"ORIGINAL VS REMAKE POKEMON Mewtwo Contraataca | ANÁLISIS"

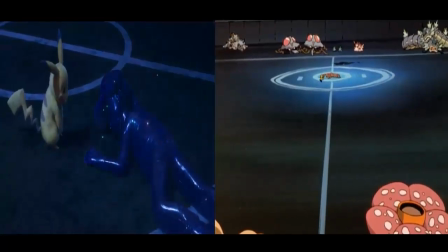[12:12]
Aunque cuando se empiezan a mostrar que los Pokémon están agotados,
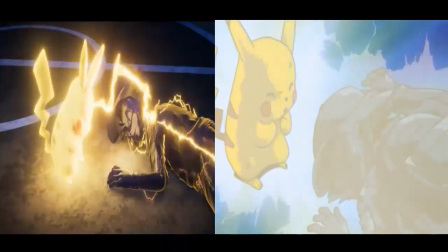[12:15]
ambas películas hacen un buen trabajo bajando la intensidad de la música con esa cámara lenta, poniéndose en ambiente para lo siguiente.
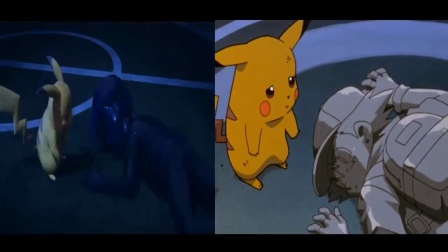[12:24]
¡Chimimar! Yo creo que me merezco un like porque tuve que ver esta escena dos veces y muchas más al editar este video.
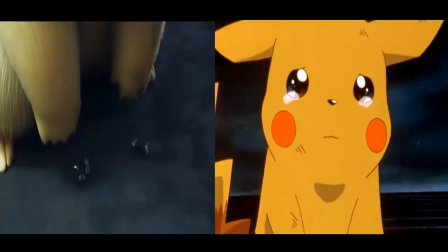[12:31]
No importa cuántas veces la vea, me pega siempre. Y yo que pensaba que las lacrimógenas me habían fortalecido los ojos, pero no.
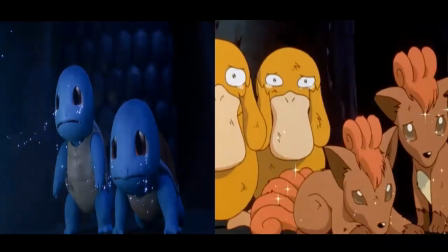[12:38]
Esta escena logra lo imposible, hacer llorar a un robot sin sentimientos como yo.
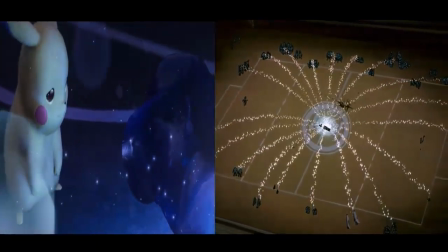[12:43]
Más encima en el remake alargan la escena mucho más, profundizando la tortura. Pero lo que me pegó más fue que hacen llorar a Pikachu como desquiciado.
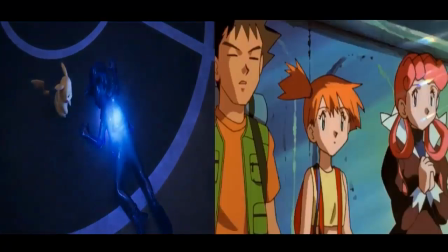[12:51]
No se vale.
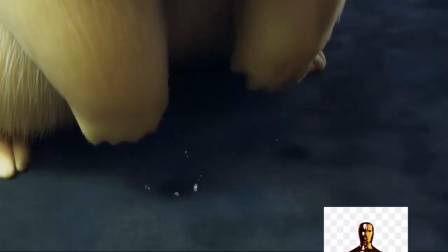[12:57]
En la actuación, Pikachu se lleva el Oscar en el remake, pero en cuanto a la escena de manera global, la ganadora es la original.
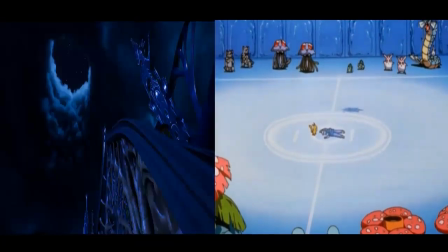[13:04]
Es muy lagrimona la canción.
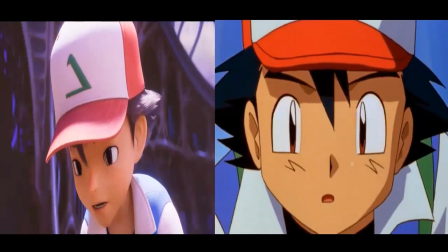[13:07]
Y nuevamente, por muy conmovedora que sea la escena, esas caras tan raras te sacan mucho de onda del momento.
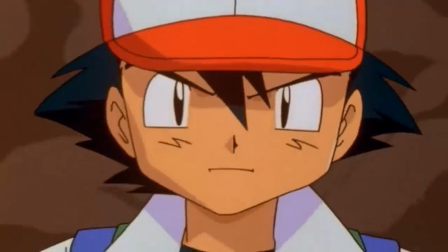[13:16]
Así que, en conclusión, ¿cuál es la mejor? Pues en cuanto a desarrollo y manera de contar la historia, la ganadora es el remake.
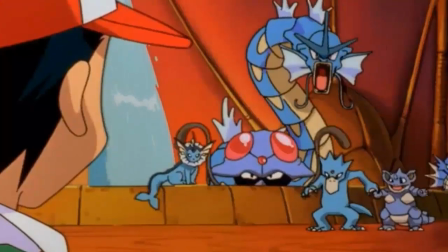[13:24]
Obviamente por la ventaja de tiempo que tienen disponible, mientras que la original gana en todo lo demás.
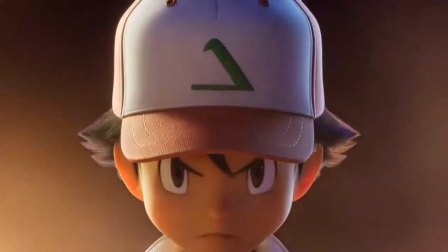[13:30]
Pero mi opinión es una basura, la más importante es la de ustedes.
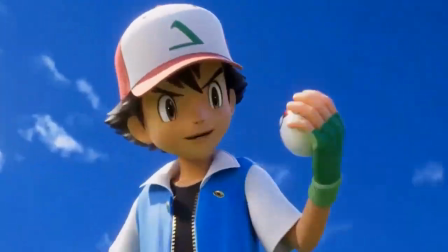[13:35]
Deja en comentarios tu veredicto final, ¿cuál es la mejor? ¿La original o el clon?
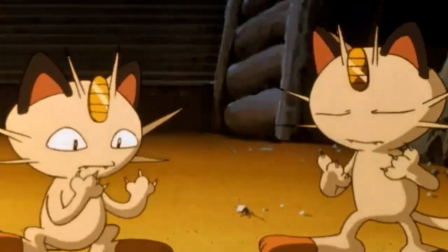[13:40]
Aunque tal vez estamos haciendo competir estas películas sin razón alguna.
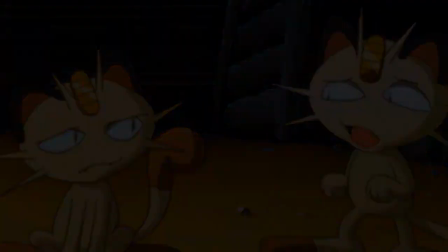[13:45]
Tal vez si empezáramos a ver lo que es igual en lugar de siempre ver lo que es diferente, bueno, quién sabe.
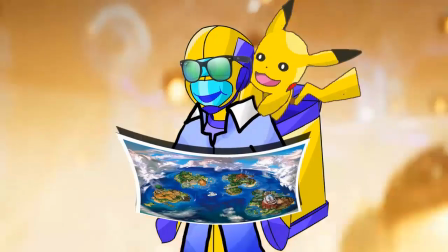[13:54]
Si te ha gustado este video, me ayudaría muchísimo que dejases un like, te suscribas y toques la campanita para que sepas cuando suba el siguiente video.
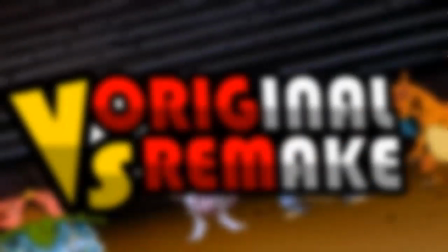[14:02]
Mis vacaciones youtuberas de febrero han terminado, así que habrá videos más seguidito.
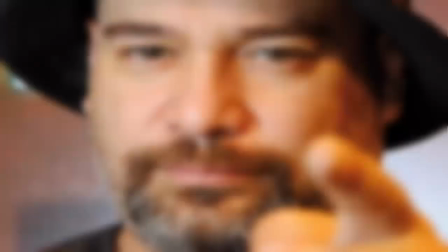[14:07]
Puedes dejar tu votación para elegir el siguiente original versus remake que deseas ver.
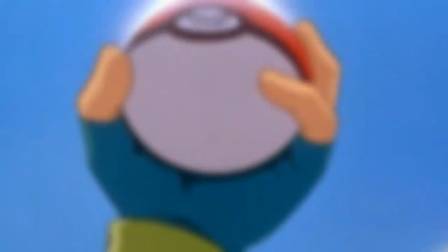[14:12]
Sígueme en mis redes sociales, abajo en descripción. Muchas gracias por ver hasta el final y me despido.
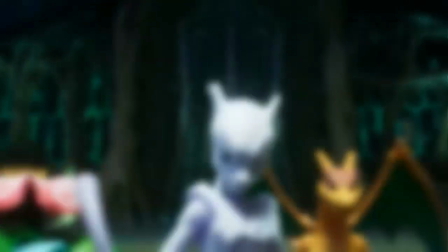[14:19]
Adiós.